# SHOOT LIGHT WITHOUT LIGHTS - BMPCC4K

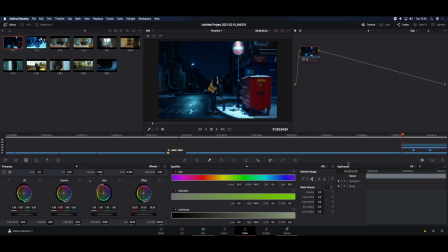Okay guys, so here we go. Let's get into this. So I just want to say that I'm not a professional colorist. You guys know that and I'm just learning my way and that's why I'm still following the guys I mentioned earlier in the video. But I just want to go for a quick breakdown on how I built this scene and how I shot it without any lights at all.
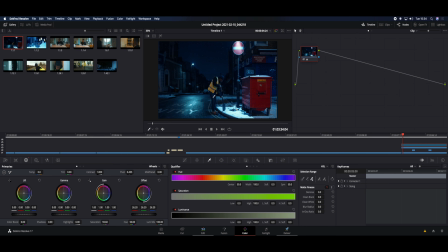So first of all, I want to take a look at this overall scene and you can see exactly where the light's coming from.
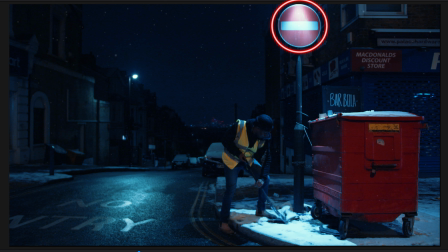So we actually have this no entry sign here and the light's just pouring off of this no entry sign Which is hitting the top of the bin and hitting the floor here
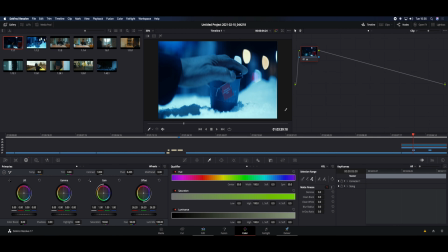Now if I skip forward just a little bit to one of my cutscenes, my b-roll scenes That same light is actually lighting up the whole of this bin So I didn't actually have to do any lighting,
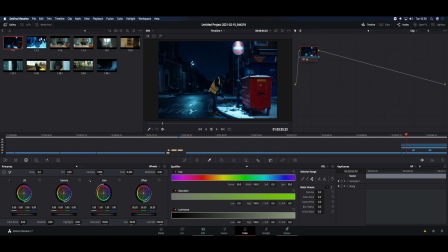any extra lighting at all on that scene there And then coming back you can see we've got another lamppost here Which is lighting up this part of the wall
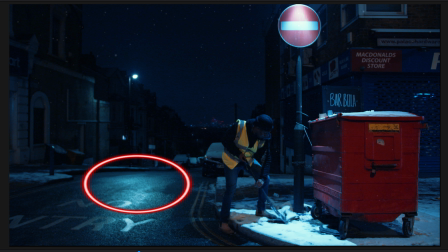and then lighting up the floor here as well and then we've got another light which is another lamppost which actually which is quite high up here which is lighting
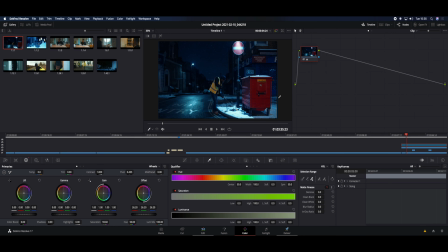just this side and then opposite the shops here we've got a lamppost across the road so my point is when you're looking for these scenes to shoot your run gun low budget movies you have to worry about lighting you have to think about lighting but you can look around you for
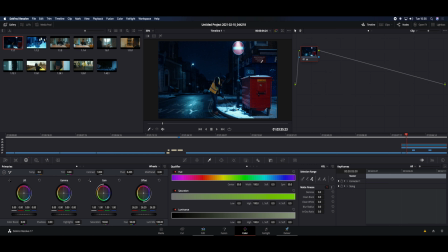interesting places that have all the light that you need this I think it just looks absolutely fantastic to me like I said not the the best grading but the way the light just pours everywhere it just gives me a nice dramatic scene so if I turn all these off again from
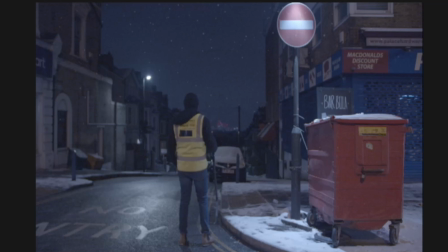that to that and that's using no light yeah no
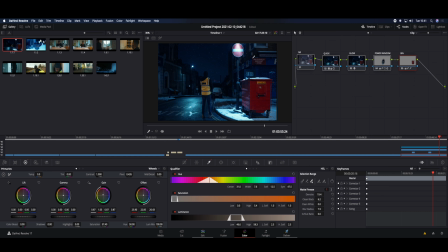light at all so like I said you've got to kind of look around you when you're doing these
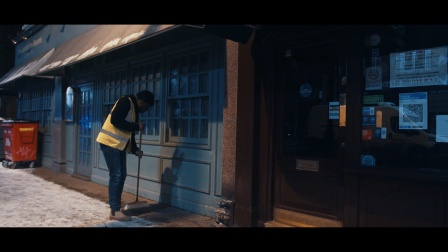budget movies look around you on the streets what you can find, what looks good light-wise, if there's enough light to be used.
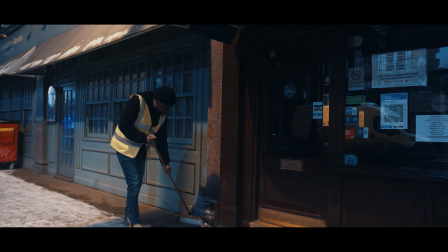And I'm sure you can get some great footage with it, some great kind of cinematic looking footage.
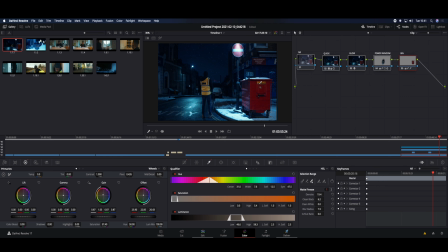And the last thing I wanted to say was, when you're shooting as well, look for interesting places. Don't just shoot anywhere. The reason why I chose this location here is because everything was already here for me. The bin was here, the rubbish on the floor which I picked up here was already there.
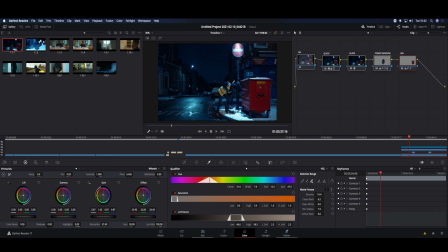Everything was there for me already. All the lighting was in the right place, so it was just perfect for me to do this short sequence.
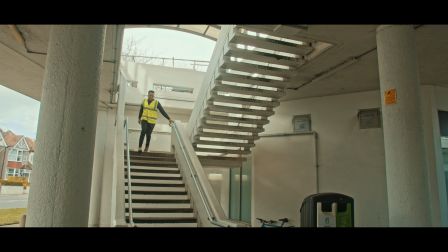This is, you know what I'm saying, look out for interesting places that can really enhance your filmmaking and the depth of this as well.
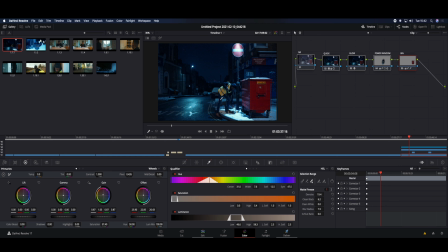We've got the bin and everything at the front. We've got me in the middle. We've got the no entry sign down here. Then we've got this big hill going right down and then the city in the background. And then from there, all I added was this fake snow and then that kind of just allows you to sell the effect.
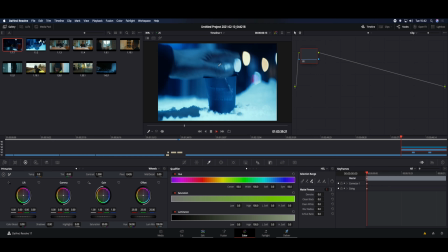You know, it was snowing a little bit that day but that allows you to sell the effect a bit more.
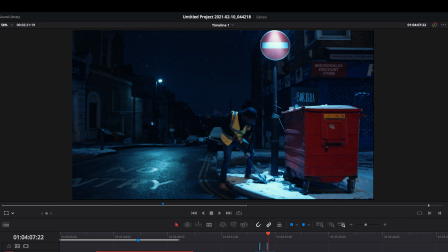I don't wanna say I'm a great colorist because I'm not, but I've left a few examples from good teachers who can teach you how to do good things like lighting and coloring. All I'm here to say is don't let, you know, the lack of your equipment hold you back.
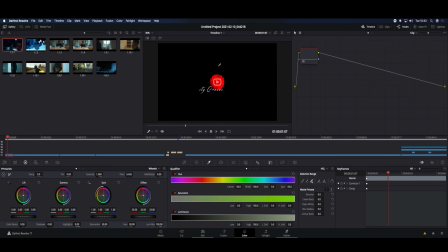Just go out there and shoot something amazing and learn how to bring it to life in post. Take care guys, I'll see you on the next one. Later.